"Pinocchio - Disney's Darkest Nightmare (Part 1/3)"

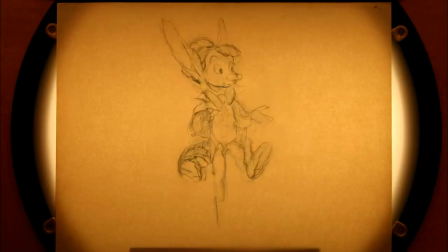(8:10)
Animator Milt Kahl had revamped the character by drawing him as a human child first, and then adding on puppet joints and appendages,
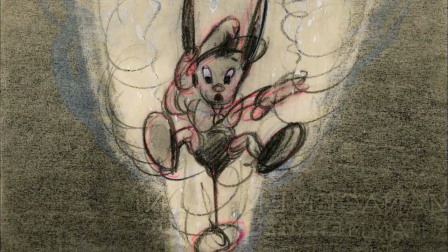(8:18)
and the result was so much more appealing that Disney hired a new voice actor and reworked the script around their now highly sympathetic hero.
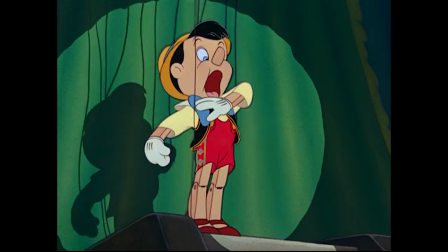(8:26)
Not everyone loved the change, particularly Italian audiences, who felt it fundamentally misunderstood the point of the character.
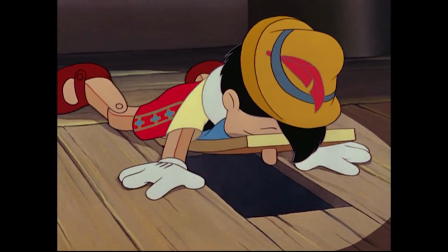(8:33)
As Russell Merritt put it in his essay, Disney's Byzantine Lumber Number,
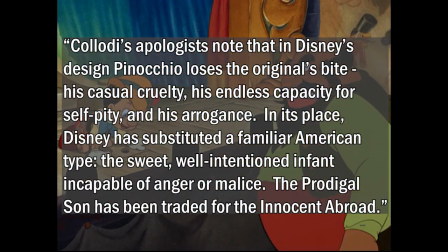(8:38)
Colony's apologists note that in Disney's design, Pinocchio loses the original's bite,
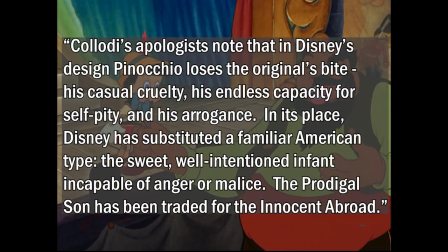(8:43)
his casual cruelty, his endless capacity for self-pity, and his arrogance.
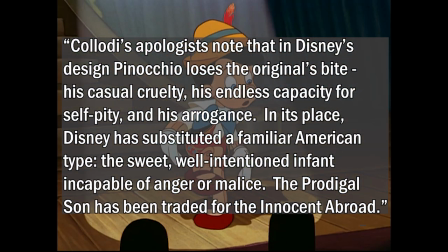(8:48)
In its place, Disney has substituted a familiar American type, the sweet, well-intentioned infant incapable of anger or malice.
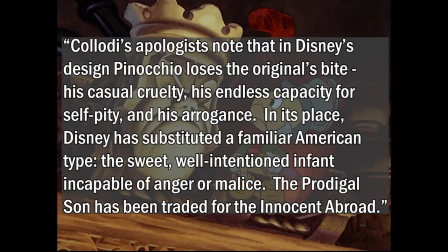(8:56)
The prodigal son has been traded for the innocent abroad. Well, you can't please everybody.
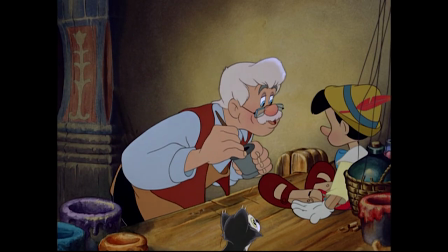(9:01)
But generally, the move is regarded as one of the smartest in Disney's history, and catapulted Young Call into the top ranks of Disney animators.
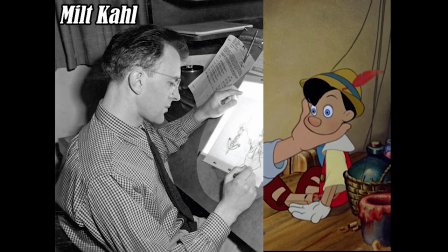(9:09)
Though depending on whom you ask, a large part of the credit should also go to Bianca Maggioli,
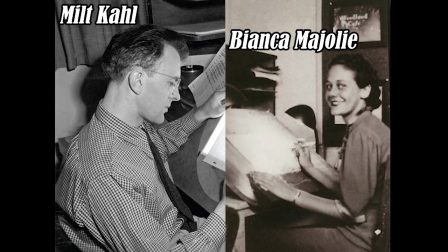(9:15)
the first woman hired to the story department who was the only one who could read the book in its original Italian and encouraged Walt from the beginning that Pinocchio needed a much gentler design,
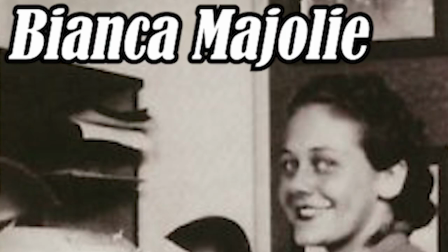(9:25)
but saw not a hint of recognition once the change was made. Remember her name, by the way, that's not the last time she'll come up on this channel.
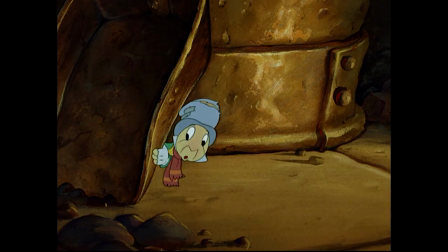(9:33) Cricket's the name. Jiminy Cricket.
The ill-fated Cricket also lost any recognizable insect features and instead
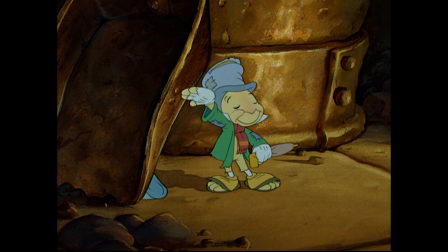(9:40)
saw his part expanded into the first narrator and first sidekick in the Disney canon.
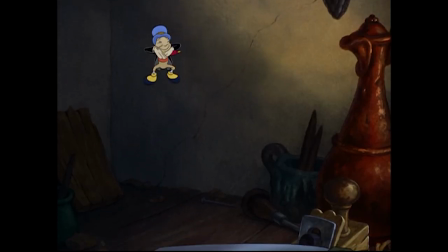(9:45)
Aided by the crooning vocals and ad-libbed one-liners of Cliff Edwards,
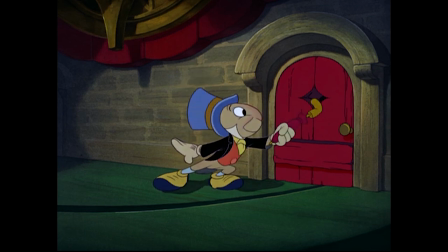(9:49)
Jiminy Cricket would become one of Disney's proudest achievements and a go-to studio mascot second only to Mickey Mouse.
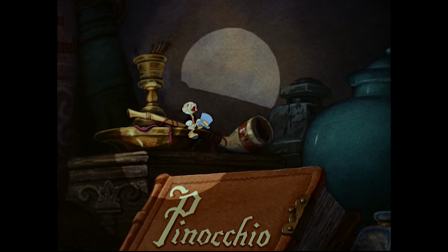(9:56)
Part of this is due to his iconic performance of When You Wish Upon a Star,
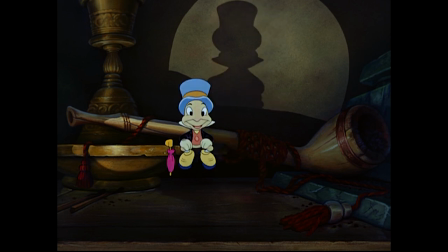(10:00)
but it's likely he would have assumed this role even without the song, given how much warmth and personality he injects into the film.
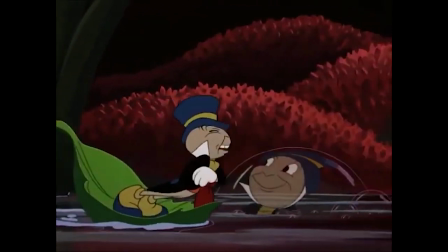(10:07)
He'd go on to host Fun and Fancy Free in 1947,
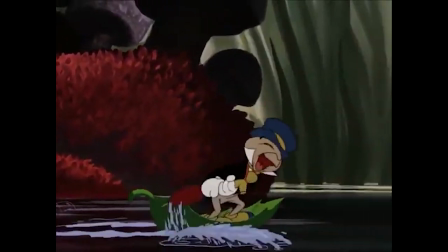(10:10)
along with numerous sing-along tapes and educational films whenever Disney found himself in need of an emcee.
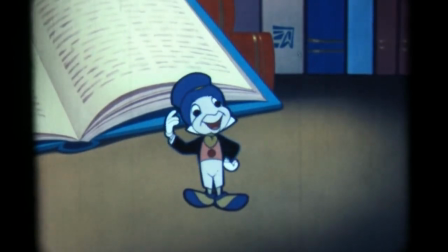(10:16)
I'd even argue that he's a better fit for the job than Mickey,
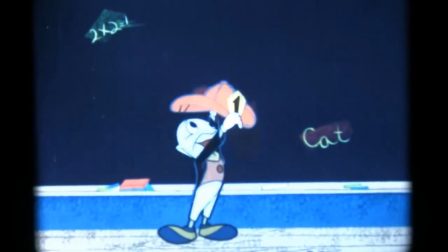(10:19)
as he's got that Kermit the Frog-style mix of affection and begrudging responsibility that makes him feel like the true ringleader of the Disney gang.
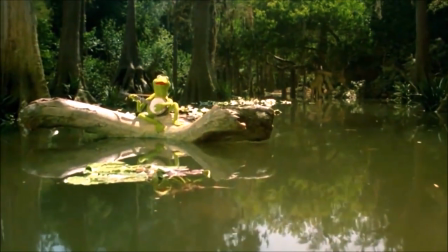(10:28)
Incidentally, this is exactly what Jim Henson had in mind when he opened the first Muppet movie with
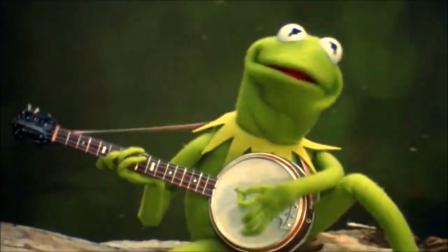(10:32)
Kermit singing a ballad whose lyrics directly call back to those sung by Jiminy Cricket.
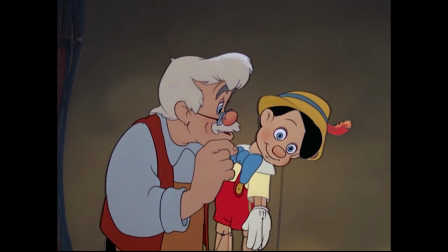(10:39)
If we only had these two leads to carry the film, it would still be a great ride, but Pinocchio also features a terrific ensemble of supporting players.
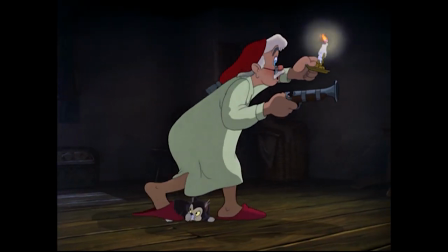(10:49)
Geppetto is an under-discussed milestone in the evolution of human characters,
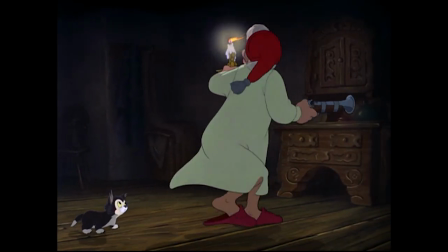(10:53)
as he's the first to balance the realistic physicality that we saw in Snow White and her Prince with
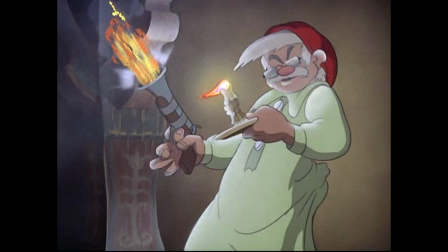(10:58)
the slapstick capabilities of squash and stretch characters like Goofy or the Seven Dwarfs.
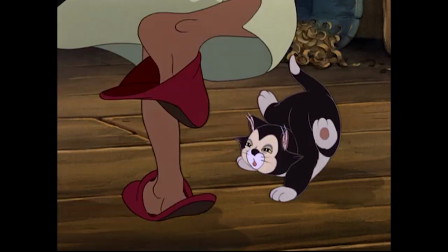(11:03)
Notice that he can move with increased speed and weightlessness as the scene demands, but still always remains believable as an elderly human male,
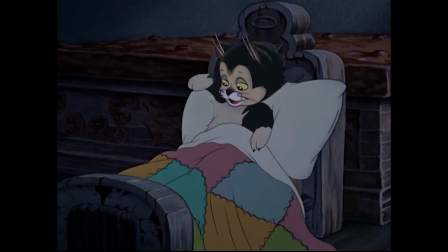(11:11)
with brittle posture, five fingers on each hand, and an underplayed naturalism to his line readings that elevates his comedy to a whole new level.
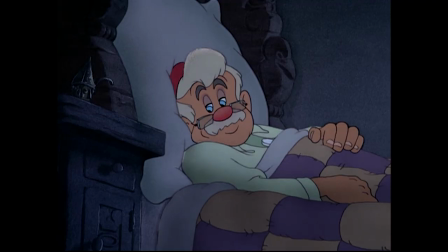(11:19) Ah, Figaro. I forgot to open the window.
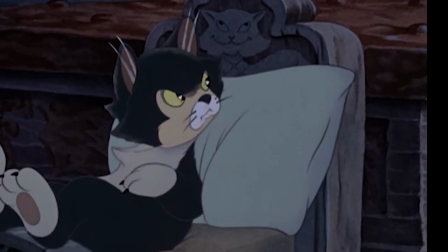(11:26)
Alright, here comes my hottest take of the video. You ready for it? Figaro is the best Disney cat.
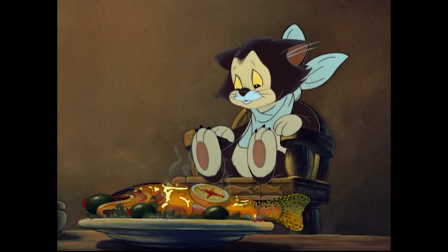(11:37)
I mean, just look at this little guy, he's adorable! Don't you just want to snug his tiny little tummy?
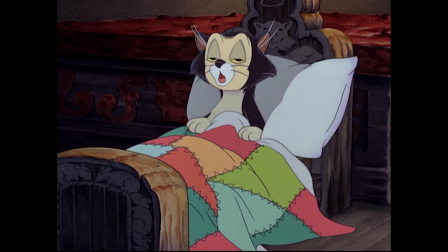(11:43)
Watch his face as he tries to sleep while Geppetto keeps blabbering on, it's some of my favorite character work the studio's ever done.
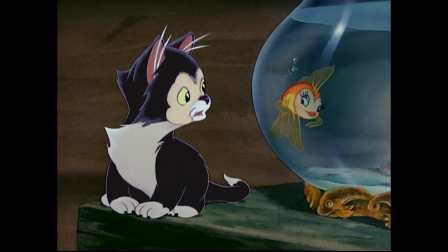(11:51)
His BFF is Cleo, the sultry goldfish.
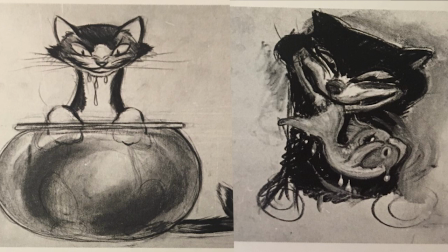(11:54)
The pair had initially been conceived as a Sylvester and Tweety style duo to allow for a few side gags,
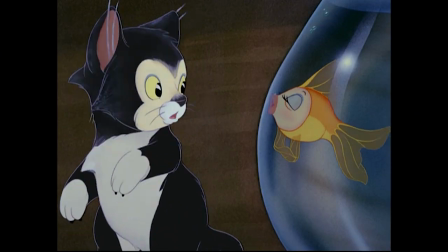(12:00)
but like Pinocchio and Jiminy they were softened up along the way,
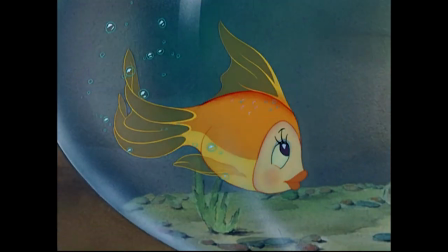(12:04)
with Figaro de-aged into a harmless kitten and Cleo a precocious flirt who wants nothing more than to embarrass him. though somehow
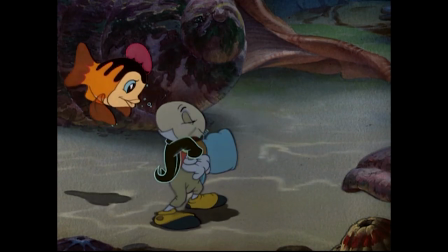(12:11)
she's still not the perviest fish in this movie.
No more privacy than a goldfish.